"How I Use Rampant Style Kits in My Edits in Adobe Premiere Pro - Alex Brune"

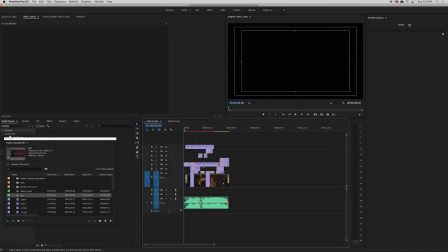(8:17)
So this one is so simple, but it adds a totally different vibe. If you go in here, this is supposed to be like a little music video.
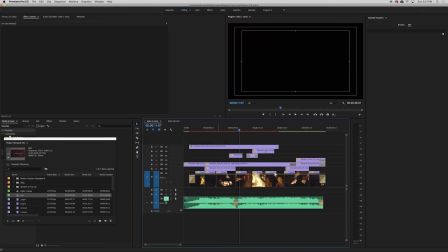(8:23)
That's why we had some lyrics in the music. I'm going to mute the music again. It's from Soundstripe.
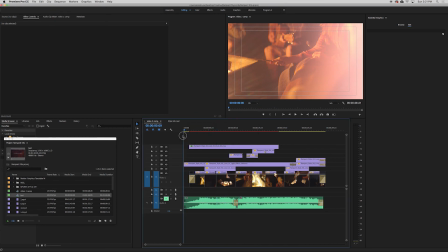(8:28)
Great track. I just trimmed it up a little bit in there. So the footage is just some campfire footage.
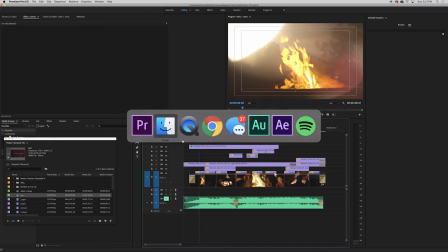(8:33)
And basically, this one was just a lot of light leaks. I love those light leaks. But when you open up this love pack over here, you see that there's animated effects.
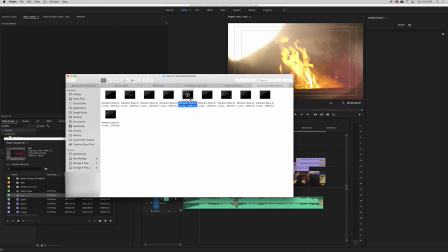(8:42)
So that gold that popped up, the heart that popped up right here. I think this is the heart. Yep, so there it is. Pops up. Looks all beautiful. All 4K-ness. You got mats.
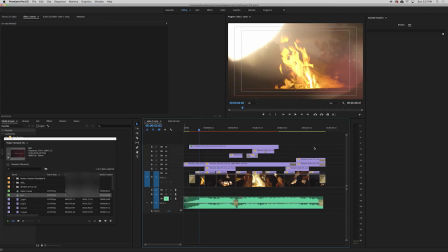(8:53)
You got dust. You got light effects, transitions. You got it all. So I used a lot of the light effects on here.
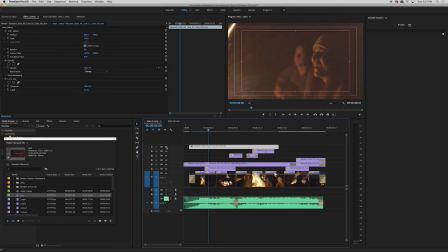(8:59)
You can see at the top, I have some dust with the overlay effect. You can see it very faintly if you really pay attention. So right here, this is one of the animated effects. You can do them at 50%, as I said before, and it'll show up on the whole screen. But I did this one at 121. And it just gave a cool little outline to the screen, I thought.
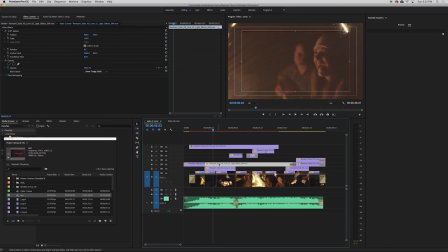(9:19)
And there's still a light leak playing on the screen. It's actually like a big flare.
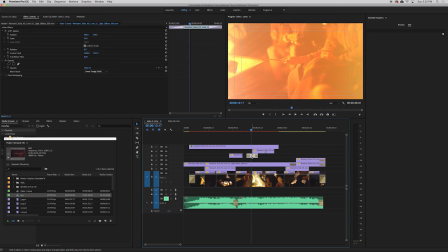(9:24)
So then I put on some more. This one is add. I did some add on this one. Gave it a little more brighter feel. It just blends a little differently. And then the next one starts.
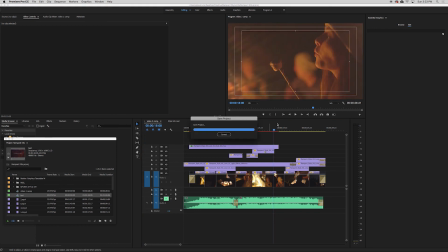(9:35)
And it adds on top again. So when you scrub through, you see it adds on. And then we keep going. And at the end, there's just a few light leaks. You got another little animated effect.
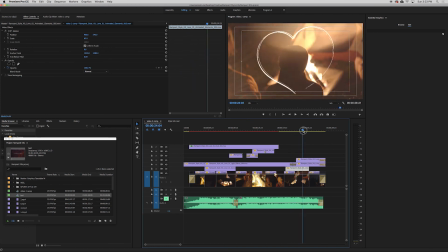(9:46)
It's on 62%, just so it filled some of the screen, but not like you couldn't tell that it was a heart. But what can I say?
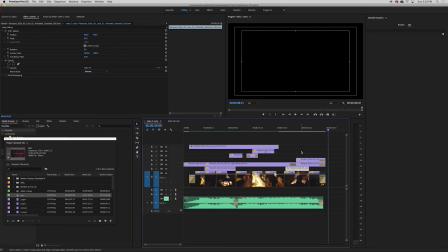(9:53)
Rampant always makes good stuff, but these are some of the best products for video makers. If you shoot weddings, if you do promo videos, these things are awesome. They are $20-$30 and you get all of these effects.
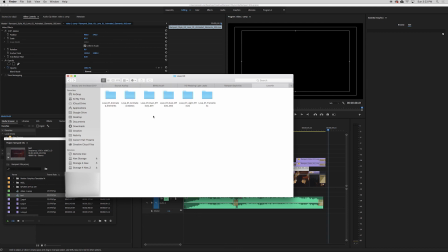(10:06)
If you open it up, there are, what is this, six, I can't even count, six folders of effects for $20.